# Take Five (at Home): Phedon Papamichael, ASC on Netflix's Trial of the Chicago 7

The movie is about the famous trial of the Chicago 7,
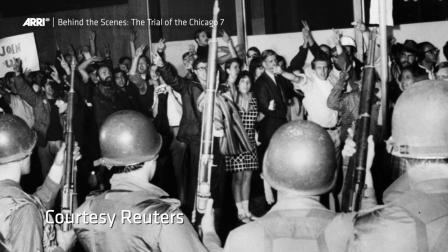(0:11)
where the leaders of the various student parties and anti-war movement decided to have a demonstration in Chicago in 68.
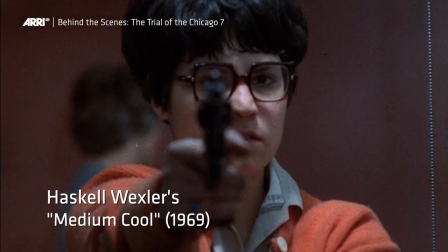(0:20)
I was familiar with it, but only from Haskell Wexler's movie. He did a dramatic feature that integrated the actual event called Medium Cool.
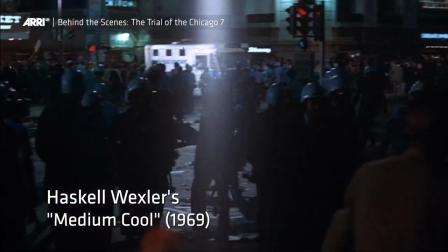(0:29)
It was quite a famous film because it was the first time it combined documentary footage with a dramatic narrative plot.
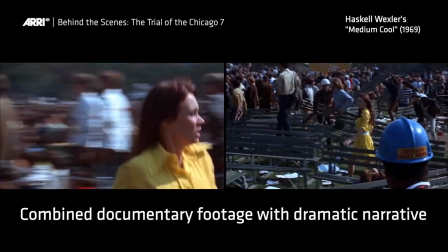(0:38) Beyond the age of innocence, into the age of awareness.
Mostly a courtroom drama. I would say about 60% of the movie takes place in the courtroom.
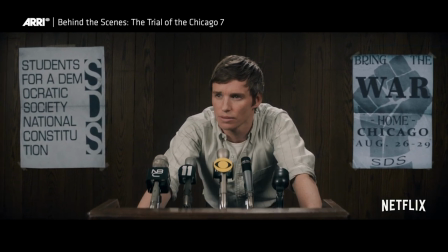(0:51) We want to underscore again that we're coming to Chicago peacefully, but whether we're giving permits or not, we're coming.
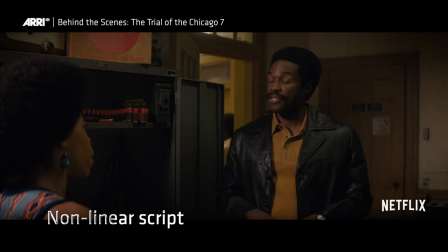(0:57)
The way Aaron's writing goes, it's very fragmented and vignetti. Aaron's script is non-linear.
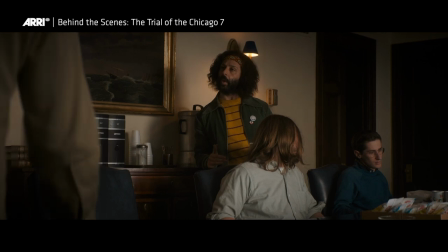(1:05) If we leave here without saying anything about why we came in the first place, it'll be heartbreaking.
The trial took place over an extended period of time. I think it started in September and then in February.
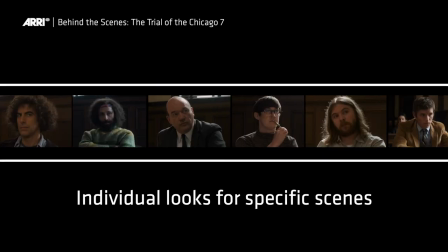(1:16)
So I wanted to create individual looks for the specific scenes. I think we're a total of 16 different days in the courtroom.
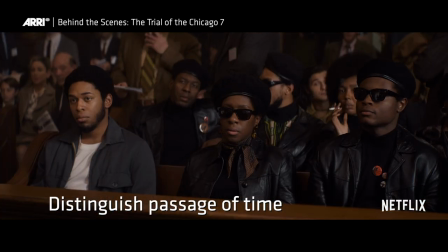(1:23)
So I wanted to distinguish also to understand the passage of time when
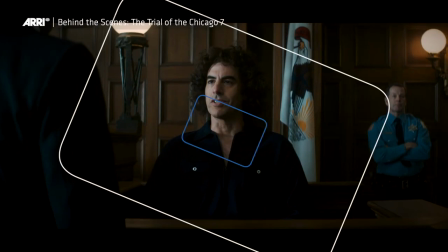(1:28)
Abbie Hoffman takes the stand and for his final statement, I should say,
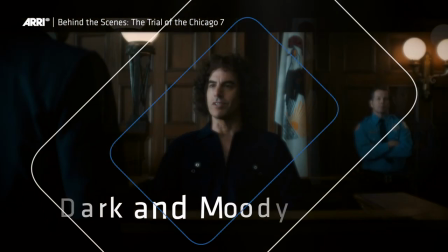(1:34)
play that a bit moodier and darker.
I'm concerned you have to think about it.
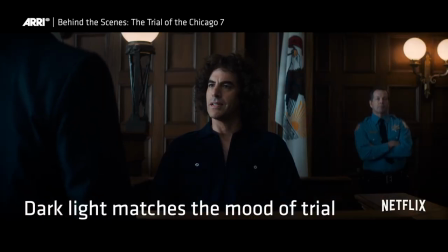(1:39) Give me a moment, would you, friend? I've never been on trial for my thoughts before.
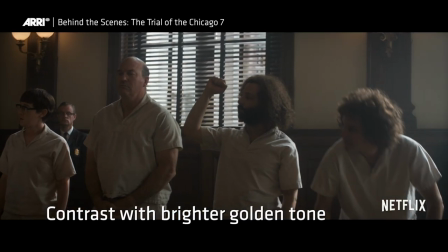(1:44)
I also chose to contrast that with the finale, which was uplifting ending, you know, and, you know, it's just trying to find a rhythm that dramatically works for the story. and the characters.
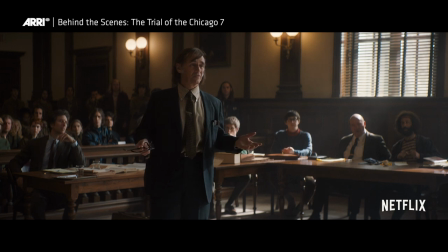(1:55)
The coverage in the courtroom, of course, is limited to just due to the fact that everybody's sitting in the same seats. And in order to make that visually interesting, again, I applied a similar lensing that I did on Ford versus Ferrari.
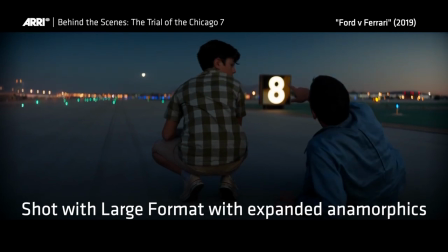(2:11) Look out there. Out there is the perfect lamp. You see it?
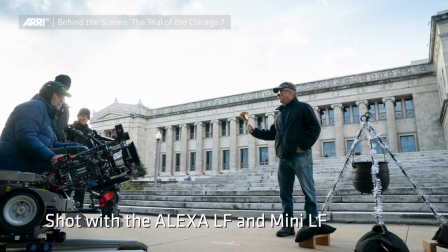(2:19) I think so.
I went back to the same equipment I had again the Alexa LF,
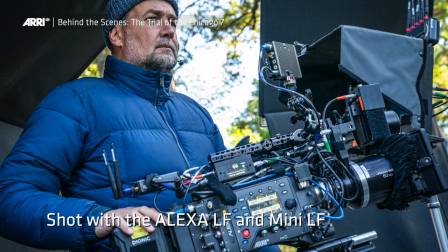(2:27)
the large format which I really started to discover and work with on Ford vs Ferrari and again used expanded anamorphics that covered the larger sensor that were customized.
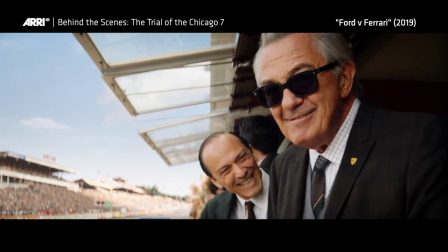(2:40)
What that enables you to do is you can create intimate close-ups by
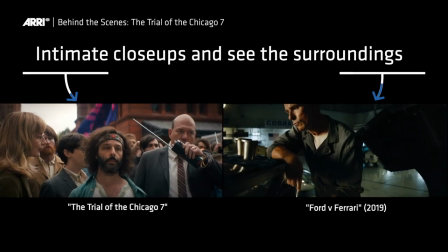(2:44)
physically being close and using a wider lens like a 40 or 15mm anamorphic,
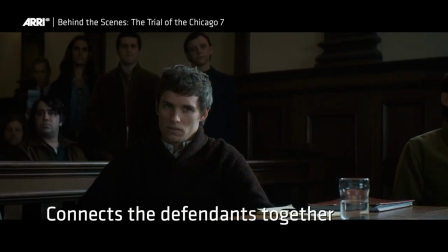(2:49)
but it also doesn't isolate the character from the surrounding. I didn't want to just shoot talking heads, you know, it's a very talky movie.
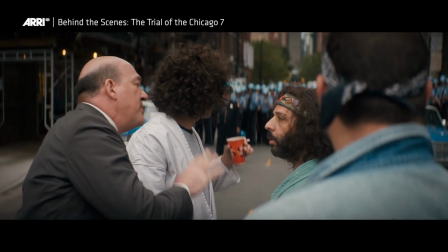(2:56)
And I think that's very important because no one is functioning just as a single unit.
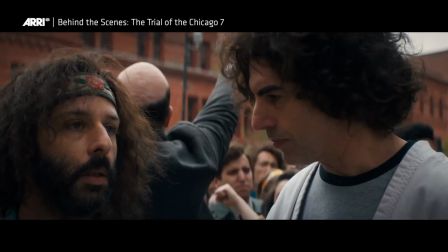(3:01)
I mean, they're, you know, although they don't always agree and they're not always in harmony, but it is a group.
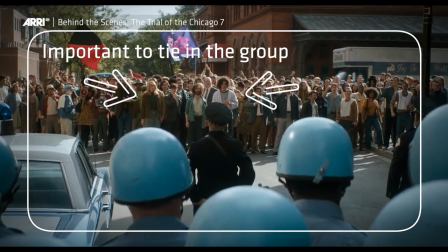(3:06)
So to me, it was very important to tie in. I applied three cameras.
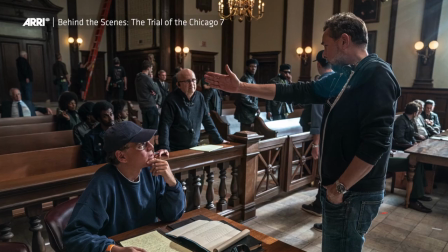(3:11)
I had two LFs and a regular Mini. It is, you know, more static, there's not a lot of camera movement,
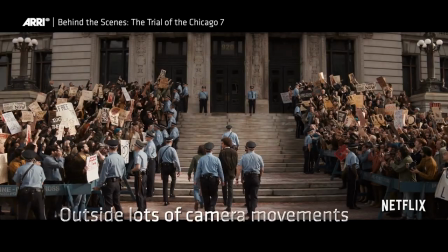(3:17)
and of course that's in contrast to when we leave the courtroom and there's a lot of kinetic energy and we're trying to reproduce
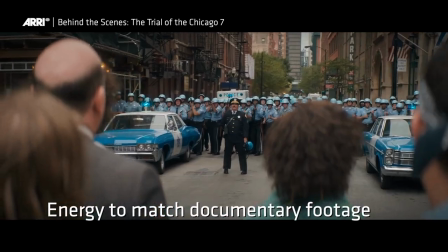(3:23)
some of the energy from the documentary footage that we were referring to and also using.
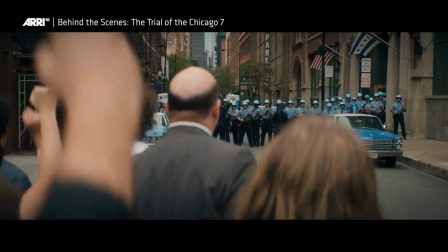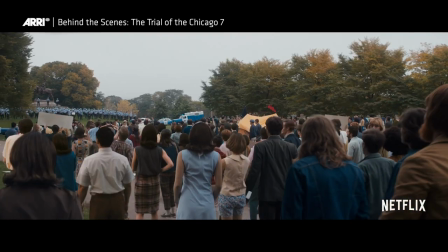(3:36)
In terms of action and level of police brutality and tear gas use, we were trying to match but visually stylistically we weren't trying to create vintage
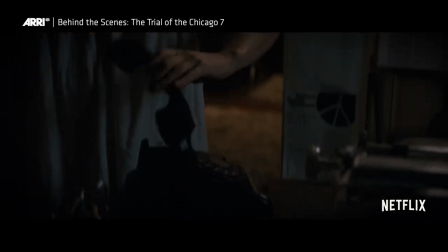(3:48)
footage but we sprinkle it in with actual footage from the day and
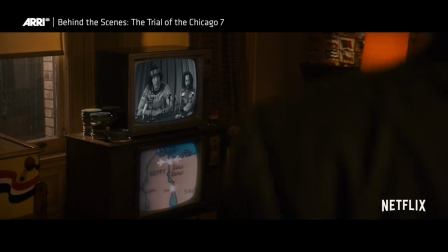(3:53)
it helps sort of give it some authenticity and make it connected and grounded to
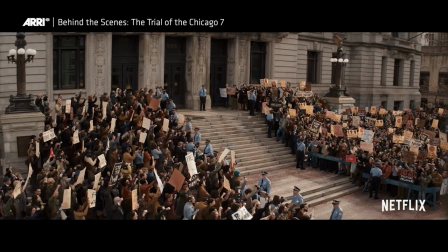(3:59)
the actual event but still allowing us to be a bit more cinematic and using the larger format and the different lenses.
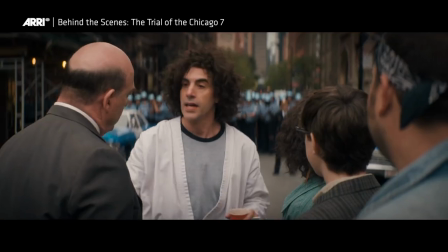(4:06) You should be marching right up to them. I don't think they're gonna surrender man. Keep it moving, Dave and I are gonna stay and make Tom's bail.
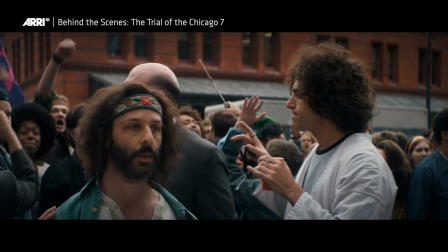(4:14) Back to the park!